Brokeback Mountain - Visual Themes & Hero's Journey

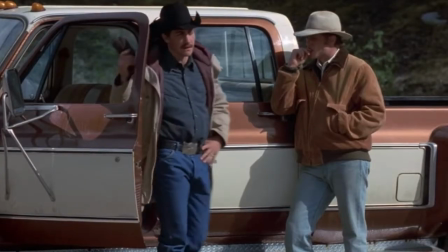8:23 He chooses work instead of prioritizing his relationship with Jack. He even chooses work when it comes to the relationship with his daughter.
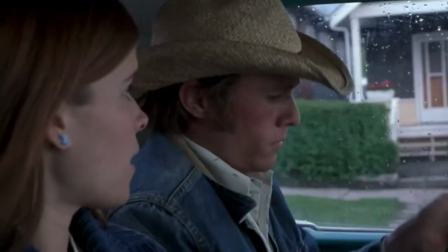8:32 His choosing of work shows just how deep he is tied to the structure of human civilization.
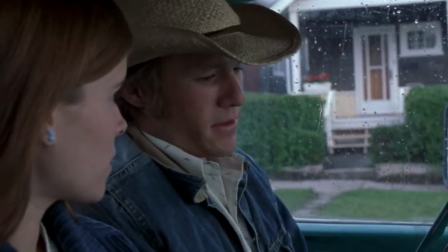8:38 He may claim it's a sense of duty, but really it's just an excuse.
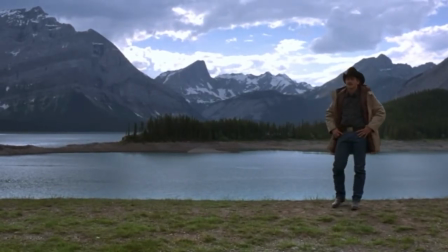8:47 after many years of excuses Jack faces the final rejection and
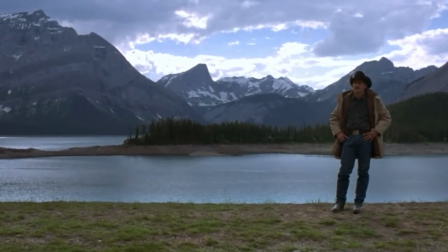8:54 it's Ennis choosing work over them yet again this
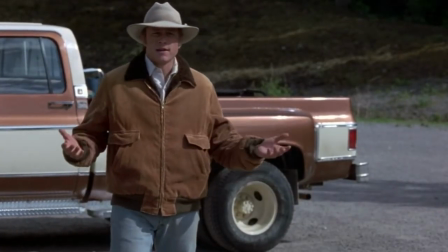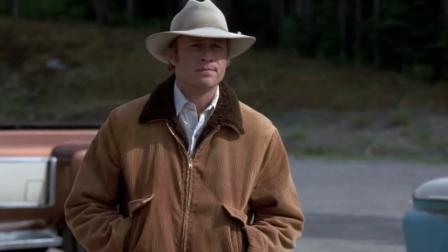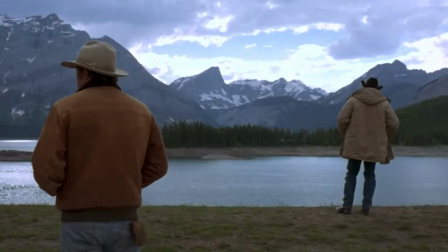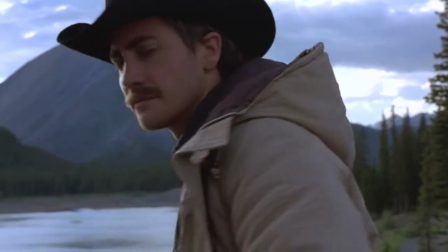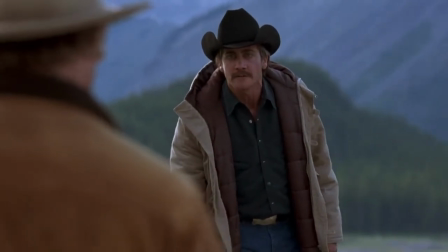9:23 leads to the final confrontation between Ennis who represents the world of society technology and machines
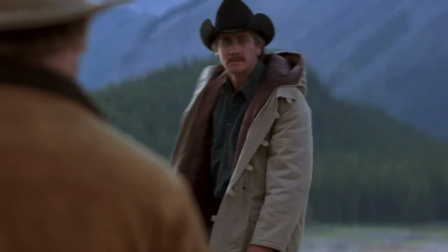9:30 against the nature of Jack who's represented by the mountain and landscape, freedom, and openness.
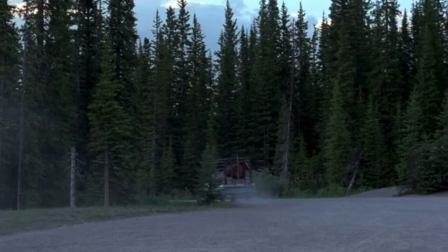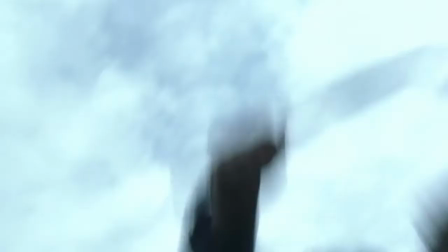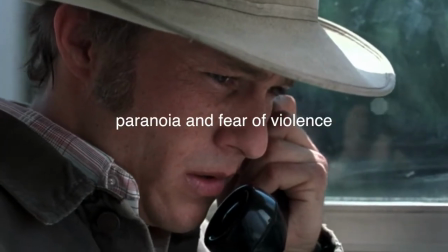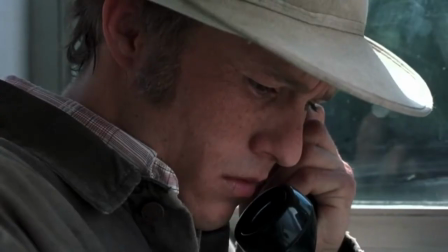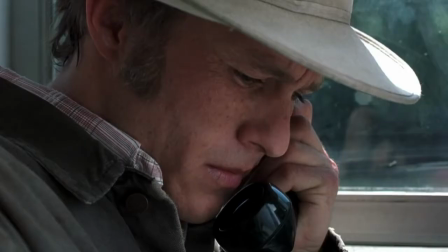10:06 As we come to the end of the story,
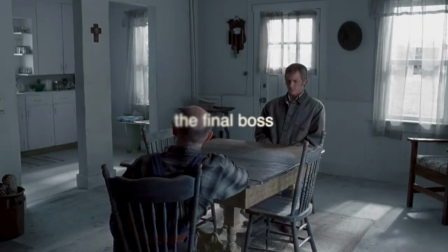10:13 Ennis must face the final boss, who takes on the form of Jack's father.
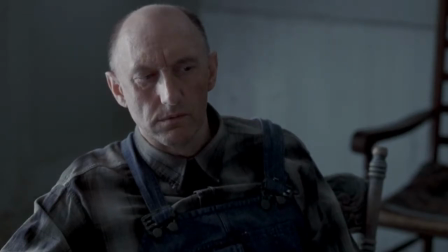10:19 It's pretty apparent in the dialogue Jack's father knows all about his son and his activities.
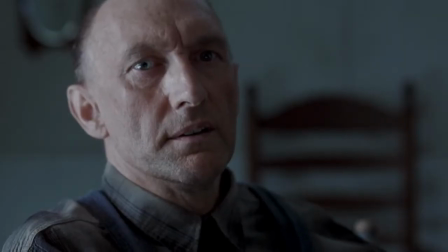10:25 The question we have as an audience is whether Ennis is prepared for this big battle. Unlike most other scenes in the film, he's no longer skittish, and he's not fidgeting.
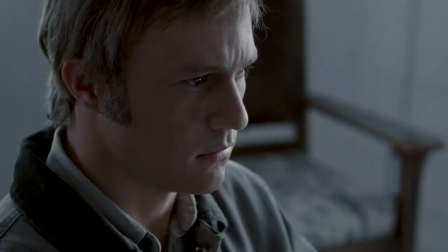10:38 He's calm and collected. He sits very still, and doesn't really break eye contact.
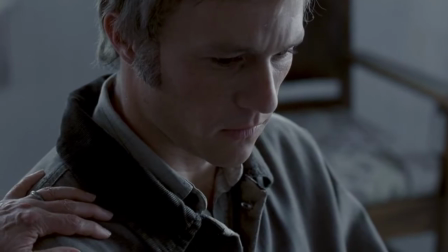10:45 There's nowhere left to run and hide, and now, due to Jack's death, he really has nothing left to lose.
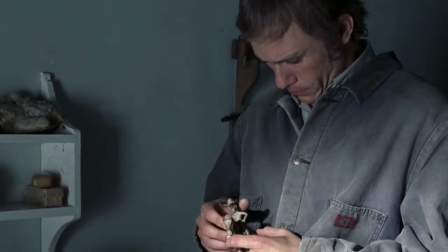10:53 And it's upstairs in Jack's childhood bedroom that he finds the truth of their relationship, and the true cost of his mistake.
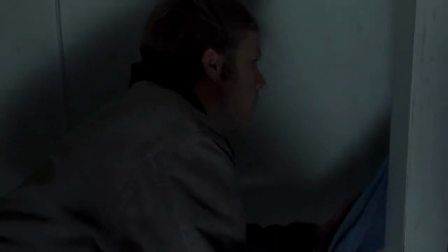11:02 Jack really did love him from the very beginning,
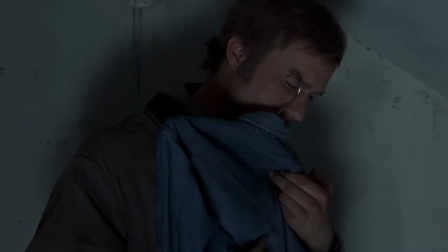11:05 and this is represented symbolically by the shirts they wore on Brokeback Mountain, which have now been intertwined and stained with Ennis' blood.
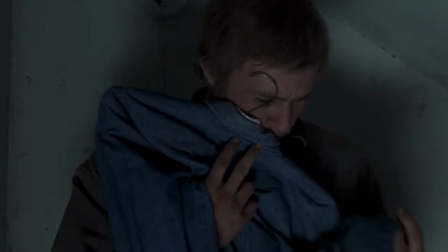11:14 Ennis pulls the shirt close. He has a deep well of pain and suffering that has always existed in him,
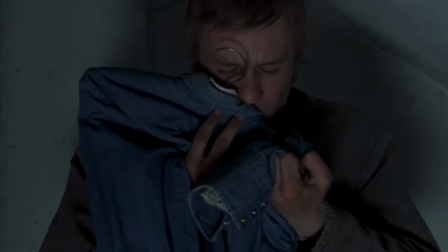11:22 but now he can express it, and not just through the lens of aggression or denial,
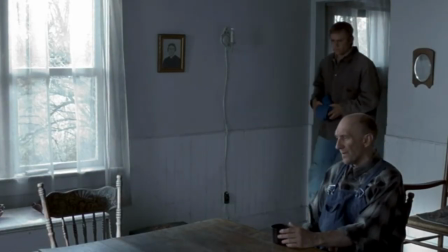11:30 he's in pain and he's finally allowing himself to actually feel it this is the best thing he can do at this point to
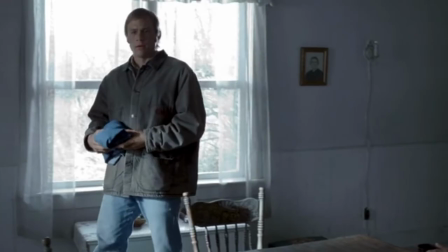11:37 honor his relationship with jack at
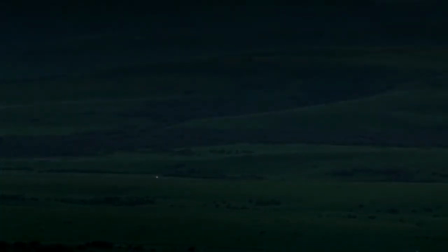11:44 the end of the film we've come full circle we see a car driving in a dark landscape it's ennis's daughter traveling to meet him
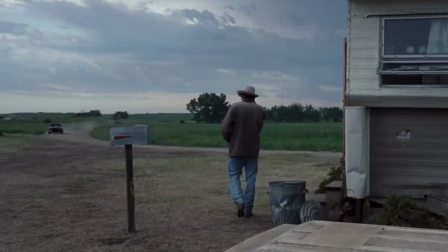11:52 in the beginning it was ennis traveling towards civilization now people must venture out into the landscape to find him.
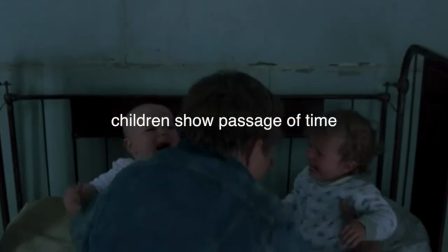12:01 I love the way this film shows the passage of time in this 20-year-odd
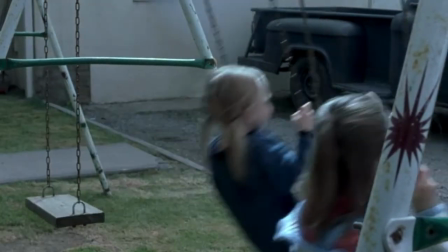12:06 story by showing the children getting older in various scenes throughout the film.
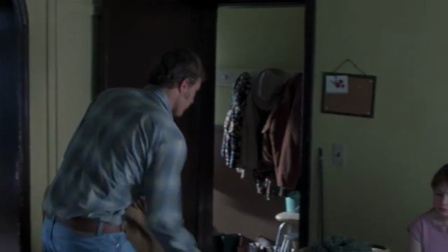12:11 First we see them as infants, then we see them as children swinging, and they grow up to be teenagers.
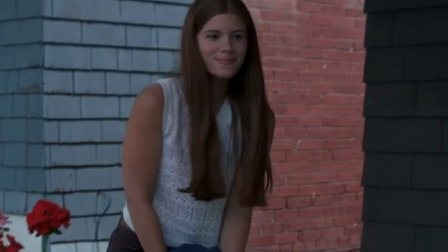12:19 Until the final scene where we see the child is no longer a child.
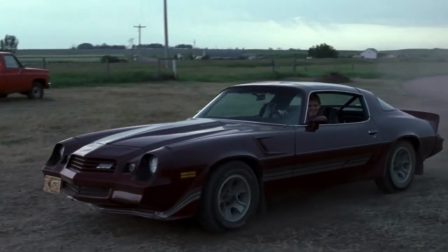12:23 She's growing into a young woman, She's got her own car, her own love life, and is preparing for marriage herself.